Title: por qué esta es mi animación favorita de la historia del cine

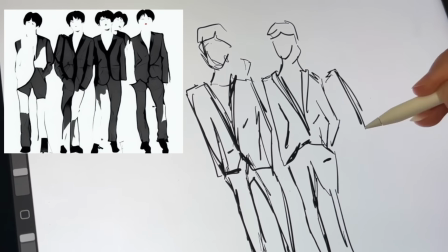3:51 Me gusta muchísimo la postura de estas figuras, me parece muy cool Y los peinados también, entonces me voy a inspirar en esta imagen Para hacer el frame final de mi animación Este es el frame final,
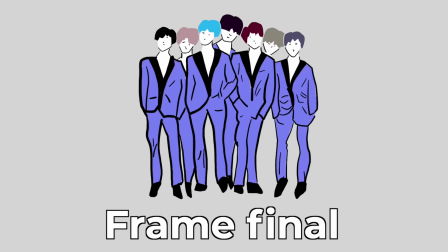3:59 bueno lo he coloreado Porque la gracia de BTS también es que tenga los pelos de colores Entonces ya tengo el frame inicial y final Y ahora me toca dibujar todos
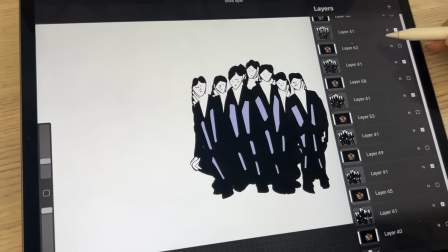4:06 los frames intersticiales que hay en medio Entonces una vez que ya tengo eso Tengo que crear el helicoide de brillo alrededor Que es
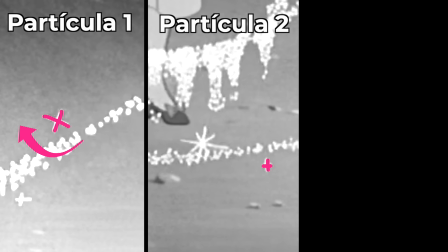4:12 lo que le da ese aspecto mágico Y luego voy a ir añadiendo los tres tipos de partículas de brillo que hemos visto antes Claro,
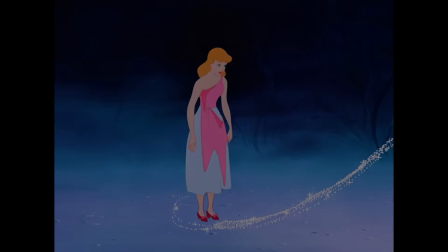4:17 el toque final es que la transformación ocurra en el mismo espacio que la Cenicienta,
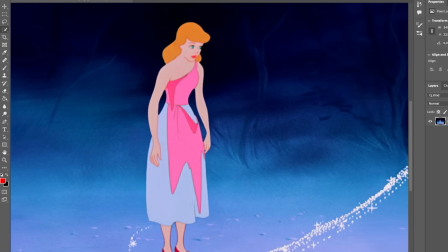4:22 que eso influye el espacio influye, la voy a llevar a Photoshop y voy a eliminar a la Cenicienta a base de Content Aware,
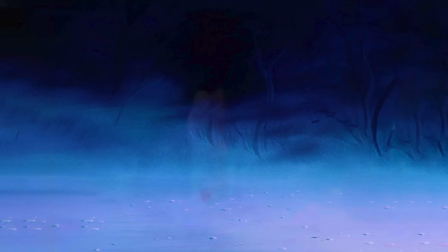4:28 tampón de clonar y todas las cosas que ocurren en Photoshop pues ya tengo el espacio y entonces os voy a enseñar el resultado final de la transformación de los Beatles
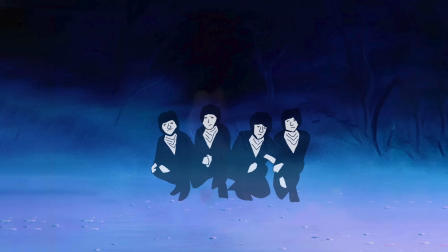4:37 en BTS con la animación del vestido de la Cenicienta
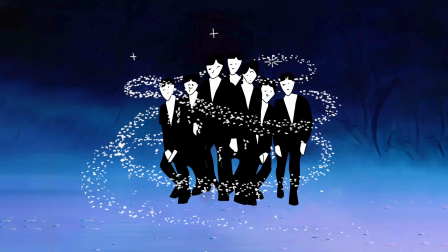pues nada, ya está yo creo que esto está fenomenal Era muy necesario No entiendo cómo no lo ha hecho nadie antes Pero bueno,
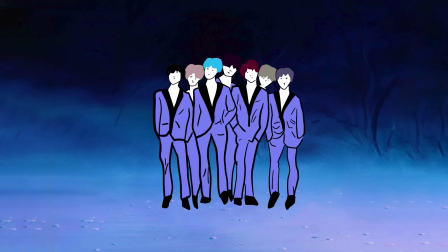4:54 pues ya lo he hecho yo Ya os podéis quitar el to-do de la to-do list Y nada,
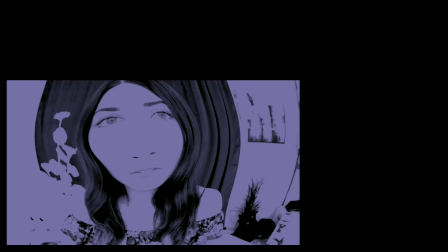4:58 el equipo de animadores de Disney Un 10 Este vídeo no está patrocinado, obviamente ¿Te imaginas que este vídeo estuviera patrocinado? O sea, sería el lolazo máximo Yo me largo